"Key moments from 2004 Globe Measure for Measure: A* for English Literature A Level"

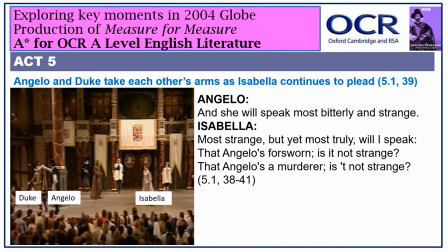Continuing to publicly show his support for Angelo and not even give Isabella the common courtesy of looking at her as she is talking. He also persists in remaining on the other side of the stage to her.
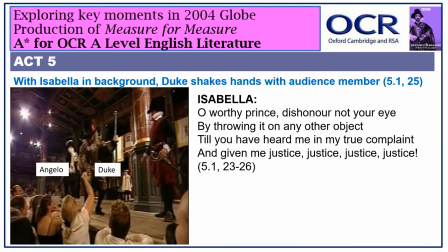He even shakes a member of the audience's hand in favour of giving Isabella his attention, causing amusement from the audience and diffusing some of the tension in relation to how this abused woman may be given redress.
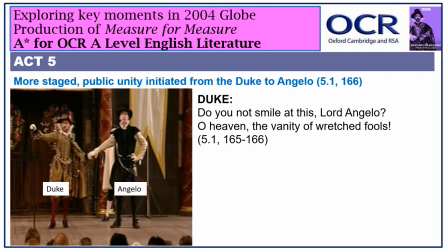So how should we react to all of this? Should we simply relax and laugh, knowing that the Duke knows exactly what has happened and will soon enough get round to turning the tables on Angelo? Or do we wonder whether letting Isabella,
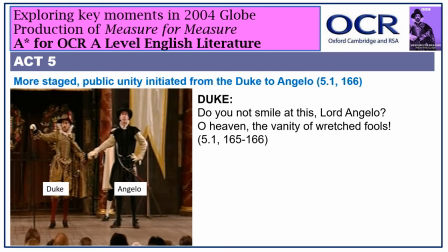the any help or sympathetic looks at all is needlessly cruel.
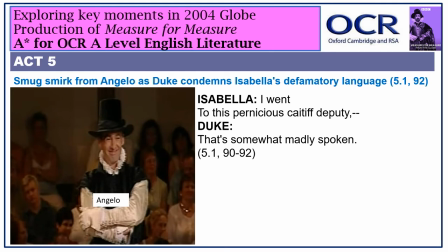With such pally, male, macho, supportive body language from the Duke, no wonder this Angelo can relax and smirk, no matter what Isabella may be alleging. Verbally and physically, the Duke is making his support for his deputy incredibly and with hindsight suspiciously clear.
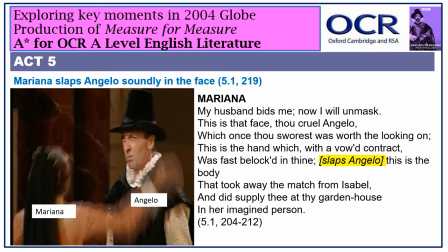I rather like the way Mariana is presented in this act in this production. The text seems to present her as some kind of infuriatingly passive saint. She has always loved Angelo, always will do, irrespective of how idiotic and horrible he has been towards her.
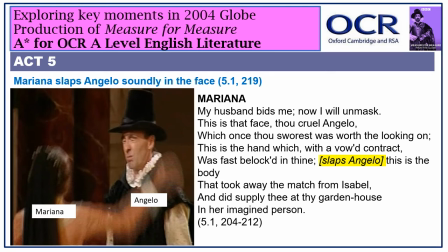She is poor, permanently to be pitied, and cannot do anything for herself. Not quite so in this production, where she shows a human side and channels years of pent-up frustration into a stinging slap. Yes, her hand used to take comfort from his hand and will, in her vision,
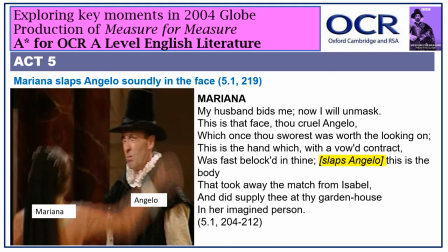do so again, but her hand can also show her anger for the appalling way this man has treated her.
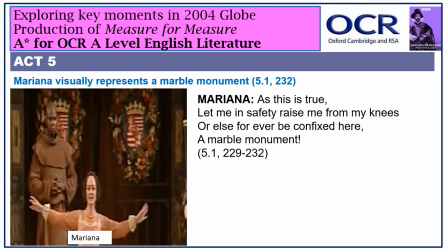This Mariana can also use her body and self to create striking visual representations aimed at prompting redress from male figures of authority.
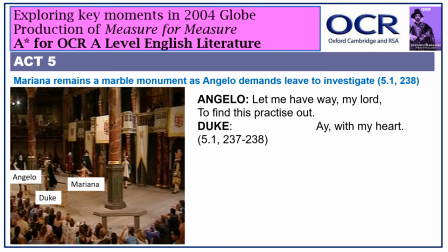The trouble is, of course, that the men totally ignore this striking symbol and confer between themselves at the front of the stage. Thus, Mariana's representation of a marble monument becomes a symbol of her own impotence and passivity,
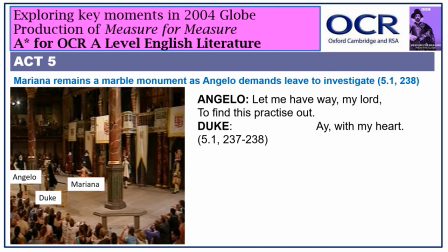rather than the catalyst for either Angelo tapping into his own conscience or the Duke recognising that his game may cause unnecessary temporary pain.
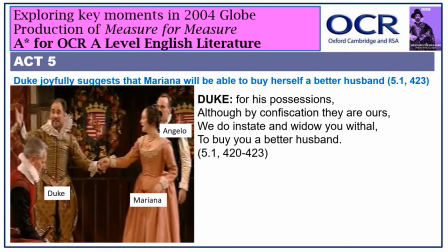At times the Duke certainly strikes me as being brutishly insensitive, both in the text and in this production. Or is he just bloody clueless? In this production he turns towards the audience delightedly,
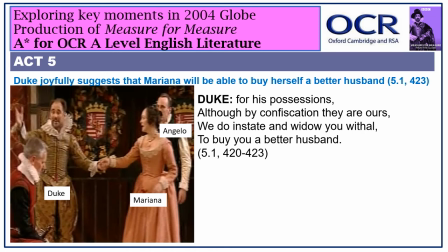holds his arms aloft and smiles broadly as he suggests that with Angelo dead and Mariana in possession of his estate, she will be able to buy herself a better husband. The audience laugh and Mariana becomes desperate.
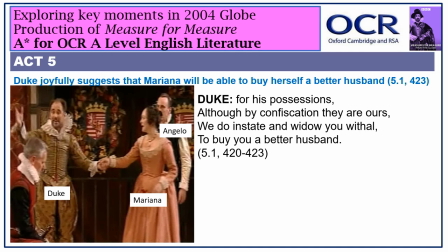And yet this is the same Duke who in Act 3, Scene 1, suggested that he knew exactly how Mariana felt about Angelo, telling Isabella that she had in her the continuance of her first affection and that her love, far from being quenched by his unkindness had become more violent and unruly.
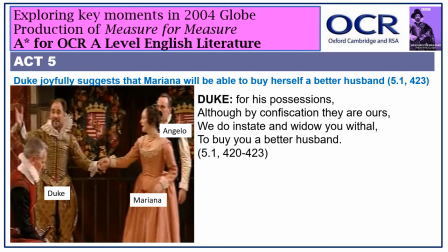So as ever, we must ask ourselves, what is this duke up to? Is he just recognising contemporary attitudes of his time, which prioritise the crucial importance of women achieving financial security ahead of romantic love?
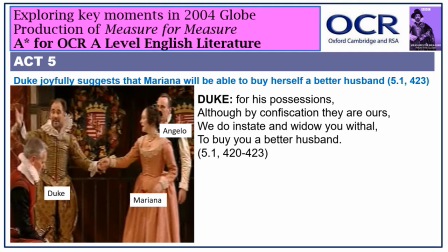Or is he looking to toy with Angelo, make him suffer and to hell with Mariana's feelings, with his ultimate aim making himself seem all the more the saviour when he and only he chooses to unravel and pardon all.